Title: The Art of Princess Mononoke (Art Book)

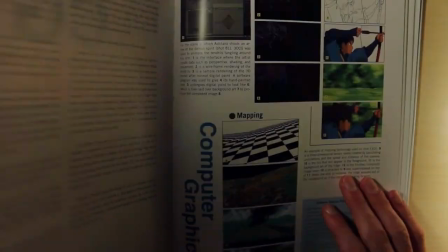and animation techniques that they use to achieve the different looks because it can be really helpful for
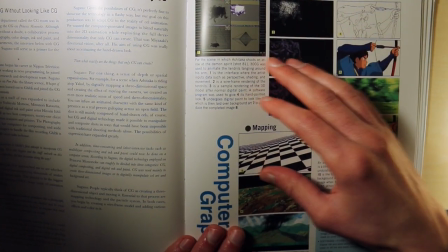aspiring animators but also just as a historical document detailing
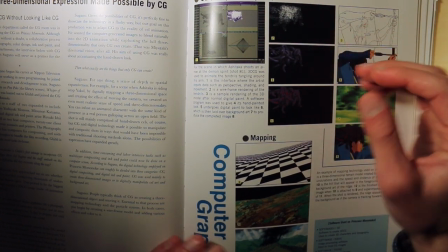exactly what the blueprint was of of laying out what
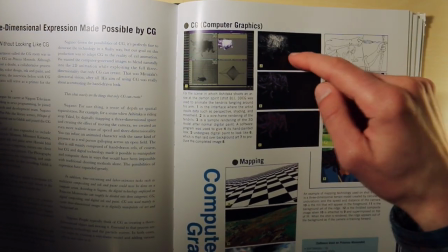you're seeing on the screen but this right here is like i was talking about before the
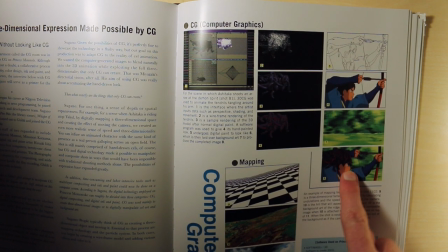tendrils on ashitaka's arm this is the finished frame right here and then
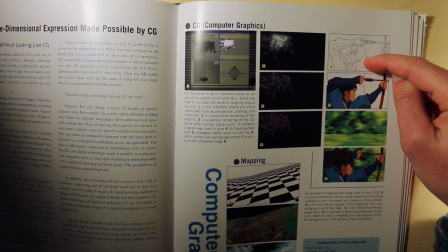these are the layers that are composited the line art and then the colored
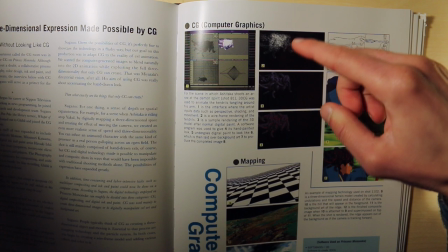art the background and the final image and over here is the wireframe
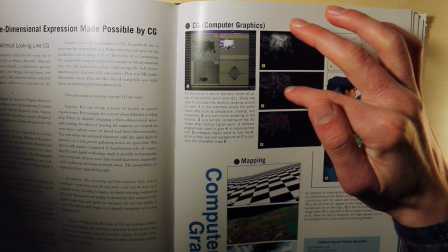and the 3d rendering of the tendrils
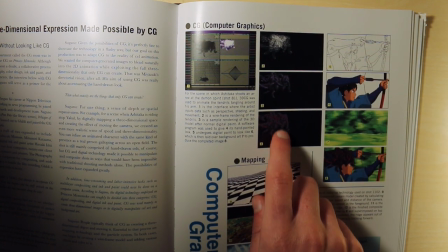and then after it's gone the after it's undergone the digital paint to look like
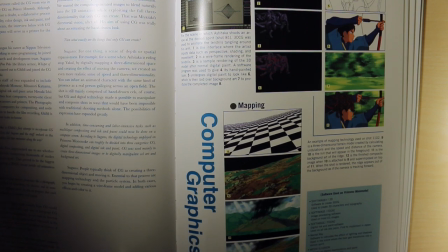finished cell art and it'll blend in with the other art a big benefit to incorporating computer
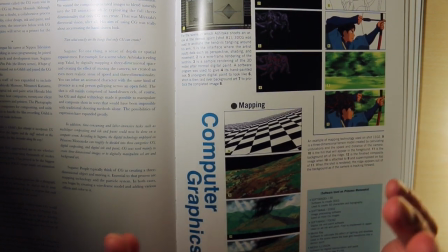graphics into a hand-drawn film is that for conveying movement that's going into
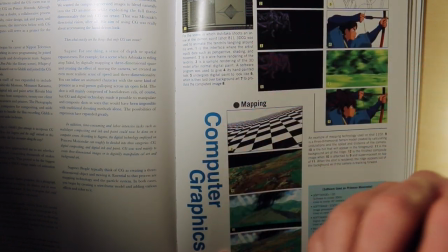the screen it's extremely labor-intensive to animate the
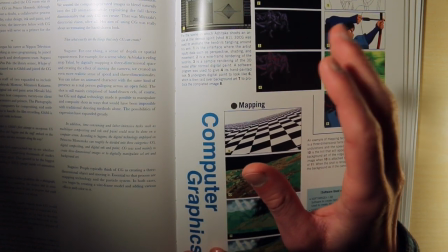background so in other words to have
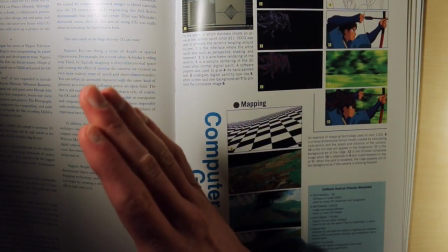to have a panning scene where something's moving from left to right or right to left
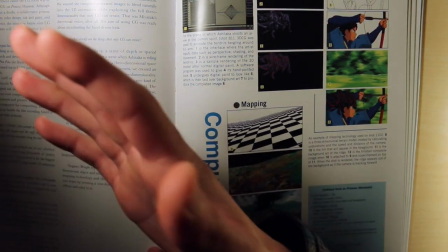that's a lot easier because you can literally have one background drawing that moves
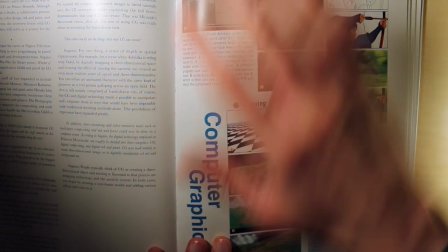from left to right or right to left up and down it conveys that movement but if you
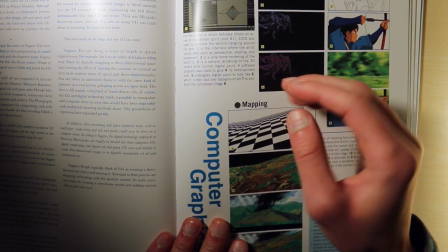have if you're wanting to show um a character like follow the character moving into
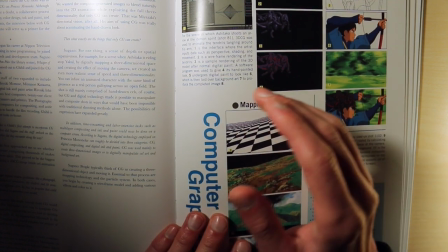the screen and the background's moving with them you'd have to animate every single frame of that
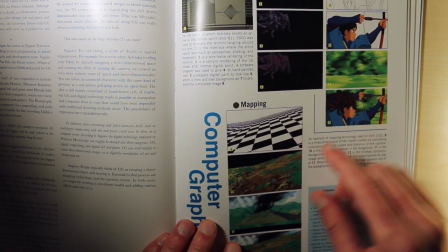background moving but with mapping you have this uh right here this
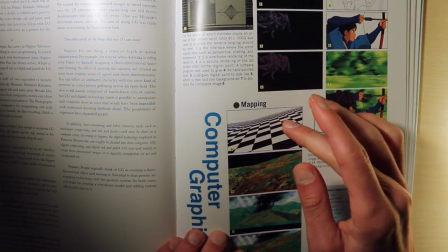checkered or chessboard looking pattern what they do is they'd actually
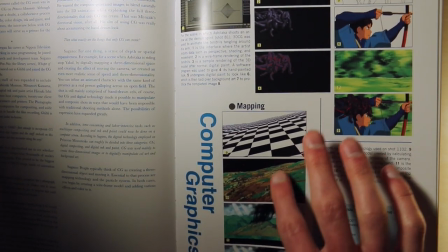paint a picture the background and then it would be tracked onto this
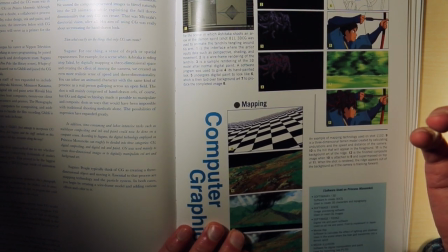this 3d depth pattern that would be used to show the speed and
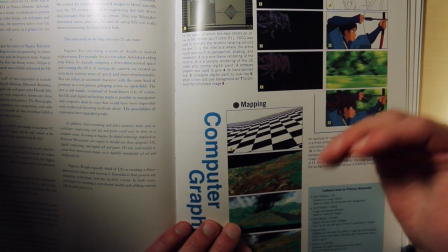give the impression that that you're moving in depth through the background like the camera is
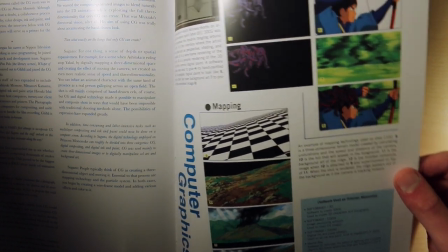tracking forward so they did that on a few scenes and some other
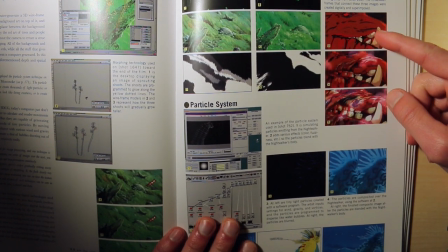stuff they did was um like this scene where the demon spirit rots away they did this by superimposing three shots together and
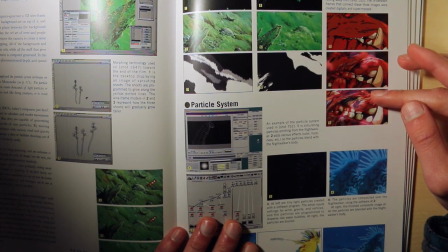then the the transitions were automated digitally but originally this melting
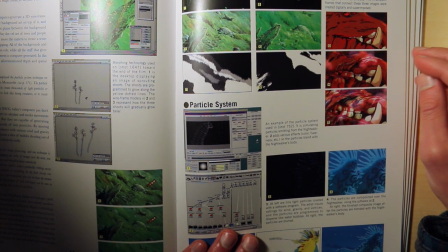face of the boar god into a skeleton was animated by hand but they found that
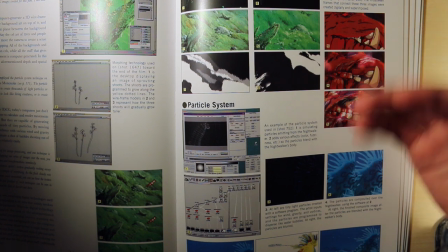um the the line work it wasn't the way they they copied it or the
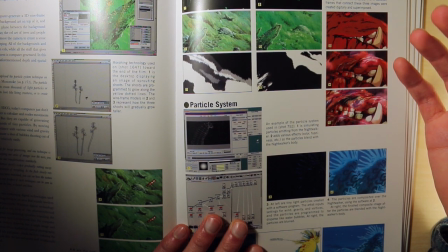way it was picked up by the the camera it it didn't have the effect they were looking for to have the smooth